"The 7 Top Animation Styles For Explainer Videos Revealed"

Are you thinking about creating an animated video for your business? Well, you're in the right place. In this video, I'll go through the 7 most popular animated explainer video styles that you can choose from to create the perfect video for your business.
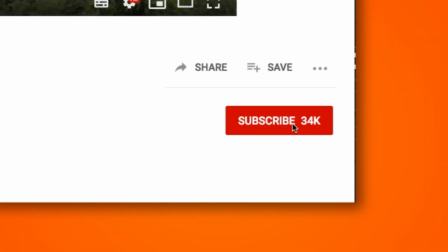19s
But before we begin, make sure you subscribe to our channel and hit the notification button. That way, whenever we release new videos to help you with your video marketing, you will get notified.
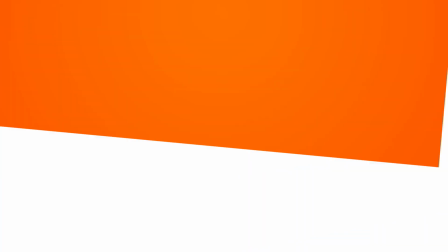31s
And in the comments below, let me know which of the 7 styles that I go through in this video that is your personal favorite. So let's get started. Number 1, cartoon animation. This is one of the most popular explainer video styles, and for good reason.
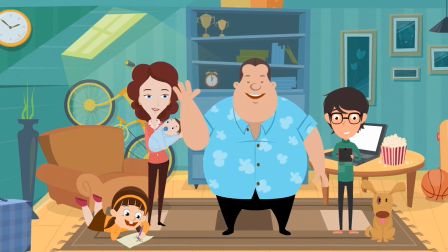47s
Cartoon animation is great if you're looking for a more fun and light-hearted approach to your video.
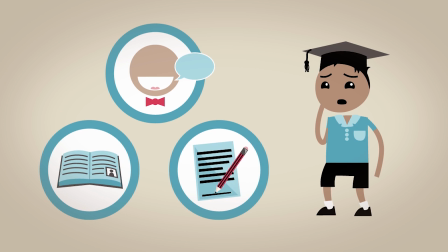53s
It's excellent for storytelling, where the main protagonist of the story usually reflects your typical customer. And it's great for injecting emotions such as humour, shock, curiosity, and cuteness to your videos to really bring them to life.
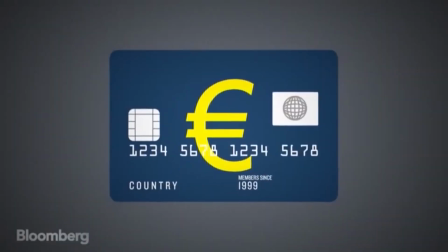67s
Number 2, motion graphics. Motion graphics is another very popular explainer video style. It has a more mature look and feel to it than cartoon animation, so it's great for videos which lean more towards the factual side.
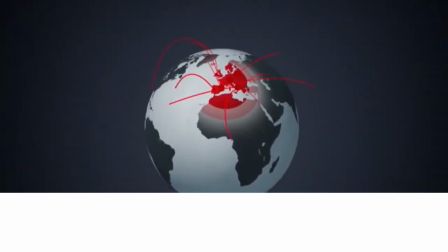81s
And for this reason, it's a style commonly preferred by businesses that wish to project a more serious profile, such as financial institutions. For added impact, you can also consider mixing motion graphics with other styles, such as 3D and character animation.
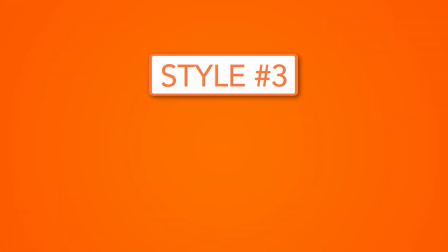97s
Number 3, whiteboard animation. Whiteboard animation is another great explainer video style which has seen a boost in popularity over the recent years. It involves images being drawn on a white background with a moving hand appearing to be doing the drawing.
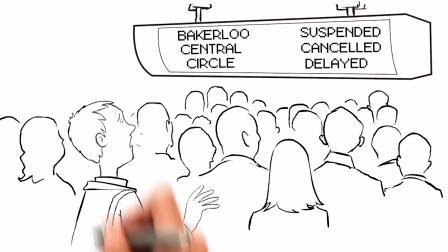113s
The minimalist style of the visuals really helps hold the audience's attention, whilst not distracting from the video's message. Research conducted by Professor Richard Weissman at the University of Hertfordshire found that when compared to a more standard talking head video,
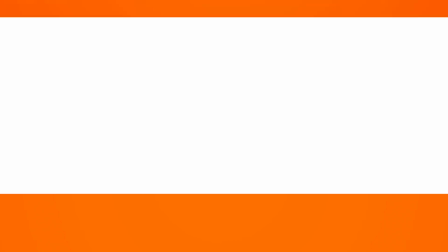129s
whiteboard animations better help the audience retain factual information and have a greater chance of being liked and shared.
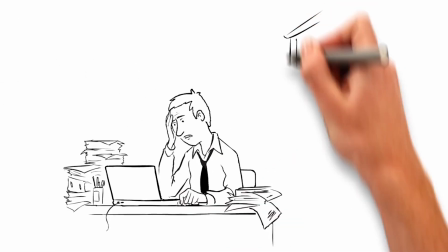137s
Which is why whiteboard animations can be a fantastic choice for producing educational videos. With a number of great whiteboard animation software tools out there, like VideoScribe and Doodly,
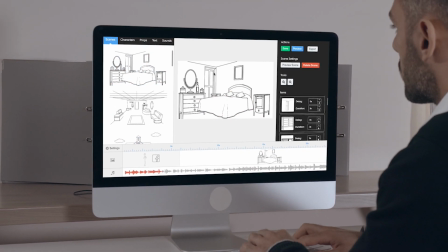149s
the cost of producing whiteboard animations has also gone down quite substantially in recent times, making it accessible to more people. If you want to mix things up a bit as an alternative to the more standard whiteboard animation that we've all become accustomed to,
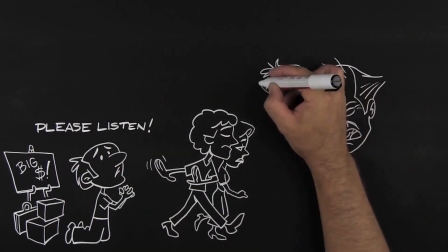162s
you can also consider creating a Blackboard animation. Number 4, screencast videos.
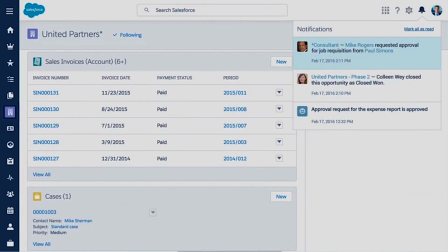169s
Screencast videos consist of digital recordings which are taken from a computer or mobile device and compiled together with a voiceover. They are relatively easy to produce, so come with a much lower production cost than the other explainer video styles covered in this video.
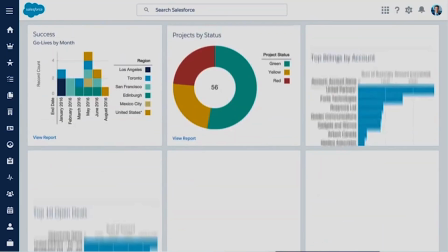185s
Screencast videos are most commonly produced to replicate the actual experience of using a software tool. Such videos can act as excellent sales tools, as they can help clearly showcase the benefits of using your product. They can also be great for onboarding new clients, as screencast videos can help familiarize them with the various features of your software. Number 5, 3D animation. Made famous by the huge growth in the popularity of 3D movies like Toy Story,
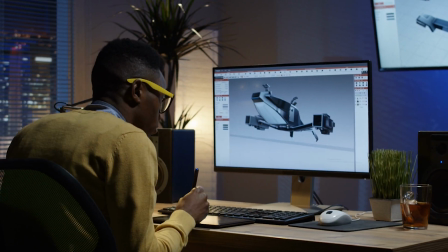215s
3D animation involves digitally modeling characters or objects which can then be used to move them around. 3D explainer videos aren't as common as 2D ones due to the higher costs generally involved in producing them.
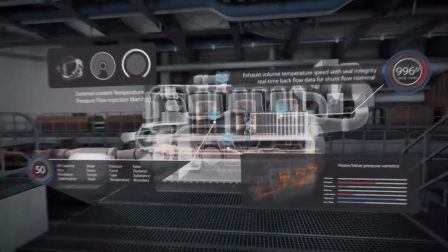228s
However, 3D animation can be a great choice for explainer videos where the visual aesthetics are of a high priority.
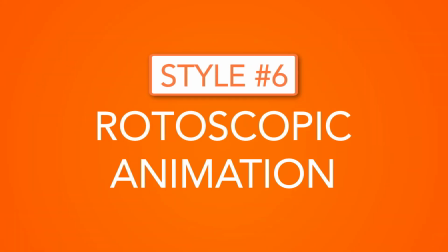236s
Number 6, rotoscopic animation.